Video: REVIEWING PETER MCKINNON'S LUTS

What's going on, everybody? Daniel here again, and we're back with yet another video. Today we're going to be talking about Luts, more specifically Luts created by fellow Canadian Peter McKinnon. Mr. McKinnon recently put out a pack of, I believe, 7 Luts, each with their own unique look, so you have a lot of variety to work with, and we're going to be taking them one by one. That way we can get a feel for how clips react to these Luts and if they're worth purchasing or not. That being said, things like what camera you use, your exposure, your white balance, the time of day, what picture profile you shot in, all of these things really affect how a Lut will look on your clip. So typically if you slap a Lut onto your footage, it won't look good right away. You will have to do some tweaking. So with that in mind, we're going to do some tweaking to these Luts and see how good we can get them to look and see how much tweaking they really need, if at all. For those of you who want to purchase Luts but you want to see what they look like first and you are not sure if you should get them, then this video is for you. But let's not waste any time. Let's hop right into Final Cut and check out some Luts.
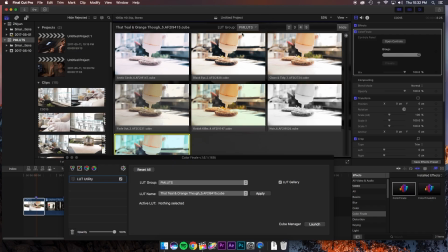56s
So here we are in the PM Luts folder, and we've got 7 Luts to choose from. Let's go through them one by one. Starting off with the first one, we have Arctic Circle. So this Lut is actually really interesting.
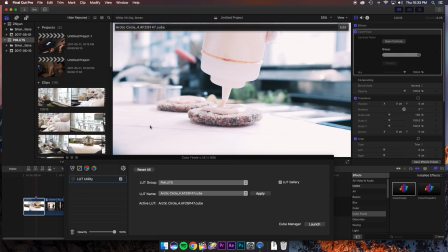67s
What it appears to be doing is somewhat desaturating the highlights, but then maintaining saturation in the midtones and shadows. At least that's what it looks like on this clip, but let's do a little bit of tweaking and see if we can get this looking nice.
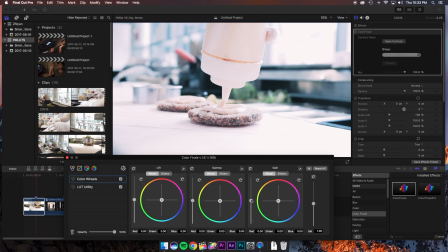80s
So the first thing I'm noticing is that it looks slightly overexposed, so I'm just gonna pull the gain down a little bit.
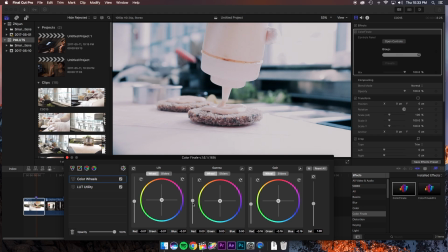85s
I'm gonna lower the shadows as well, and then I'm gonna bump up the midtones slightly. Our clip looks like it's exposed a little bit better now, so let's just bring in some saturation, and I think we've got a pretty cool looking clip.
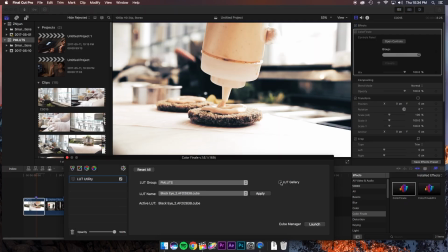97s
This next Lut is called Black Eye. This one's an interesting one. I'm actually a big fan of it. Obviously, I wouldn't want to use this on a shot like this with food. It doesn't make it look too appetizing, but the color correction itself is actually very cool. So pretty much you have shadows that are taken right down to complete black.
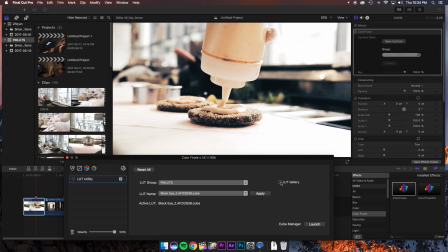113s
And in the highlights, we have a slight orange tone to it. It almost looks like there's the slightest little bit of an orange color cast, and it actually creates for this really cool look. You're almost getting that vibe you would get from a sepia, but obviously not that drastic and a little more cinematic looking.
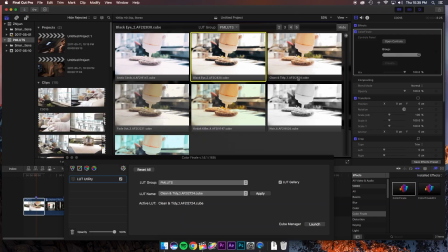131s
Alright, next up we have Clean and Tidy. Now this one is the most neutral of the bunch.
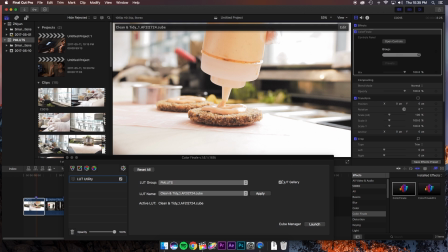136s
I'm a big fan of it, and basically this is just maintaining that sort of flat image. We're not losing too much detail in the highlights or the shadows. Maybe the highlights are pushed up a little bit, we're clipping a little bit here and in here, but for the most part this Lut is exactly what it's called, which is clean and tidy.
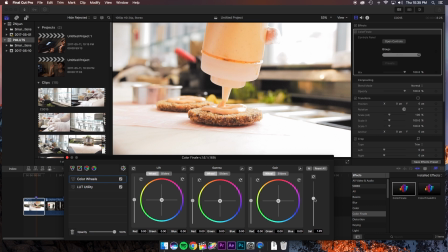150s
The only adjustments I would maybe make is to add a little bit of saturation and maybe bring down those midtones just a bit.
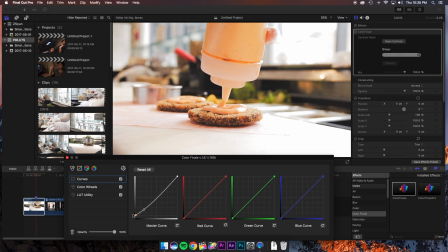156s
You also have the option to go into curves and maybe add a little bit of a fade to it. And I think that's a really nice looking clip. I'm actually a big fan of this Lut.
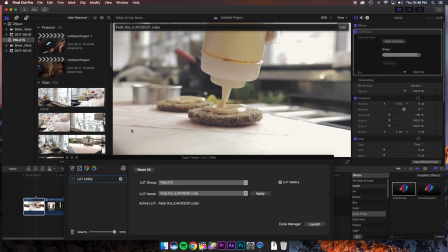167s
Next up, we've got Fade Out. This Lut is really hitting on that trendy look these days that people are going for. I think it stemmed from Tumblr when all of the photos you'd see on there were really faded. Personally, I find this look very overused these days, but I understand why people like it.
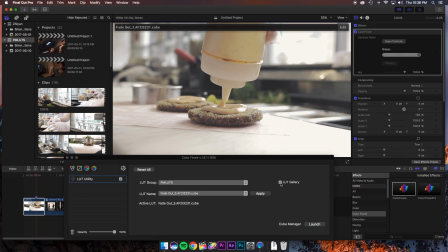181s
It creates a bit of a cinematic feel. I just think discretion needs to be used when going for this look, and I believe this Lut does a good job of that. So you have that faded look, but it's not so faded to the point that you can't even see what's going on.
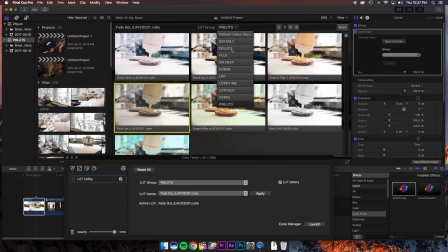192s
Just for comparison's sake, I'll show you the Deluxe Armchair Lut, and you can see the difference.
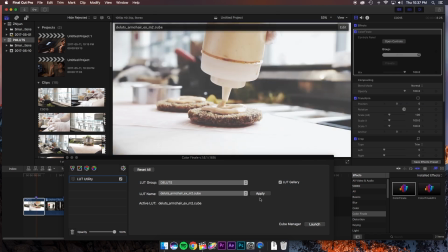197s
This is also a faded sort of Lut, and we can see that it's really blown out and we're actually losing a lot of detail.
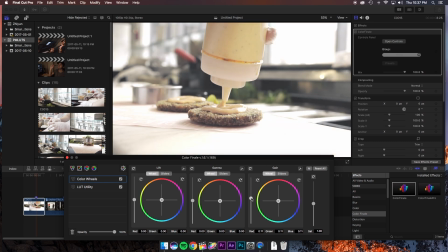203s
Back to Peter McKinnon's Lut, we actually have a lot more detail to work with, so if we want, we can bump up that exposure, we can bring down those midtones, we can add some saturation, and we can get a really nice looking clip.
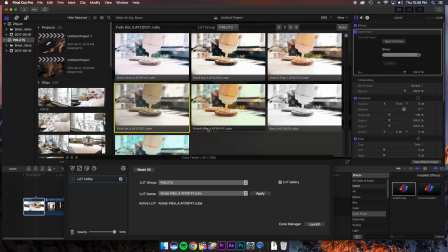217s
Next up, we've got the Kodak Killer. I am a huge fan of this Lut.
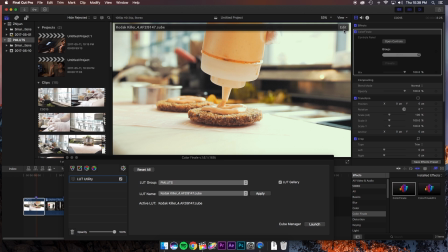221s
So kind of like the Black Eye Lut, we have that orangish color cast to it, but this time we're not crushing the shadows.
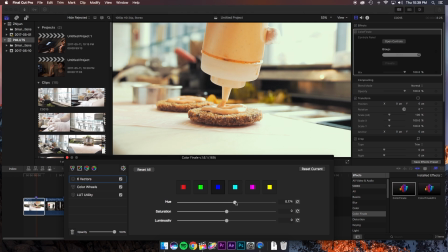227s
The only thing I would do with this look is maybe move the blues more to a teal, add some saturation back into the blues, just to give it more dimension and depth. But again, a great looking Lut. I am really a fan of this one.
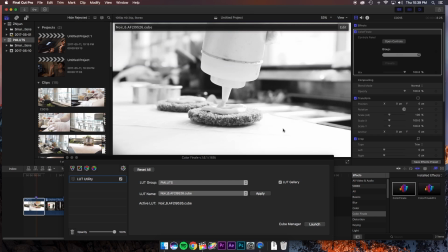240s
Next up, we've got Noir. Now, if you like the film noir look, this is a really nice Lut. I actually like how this exposes the clip.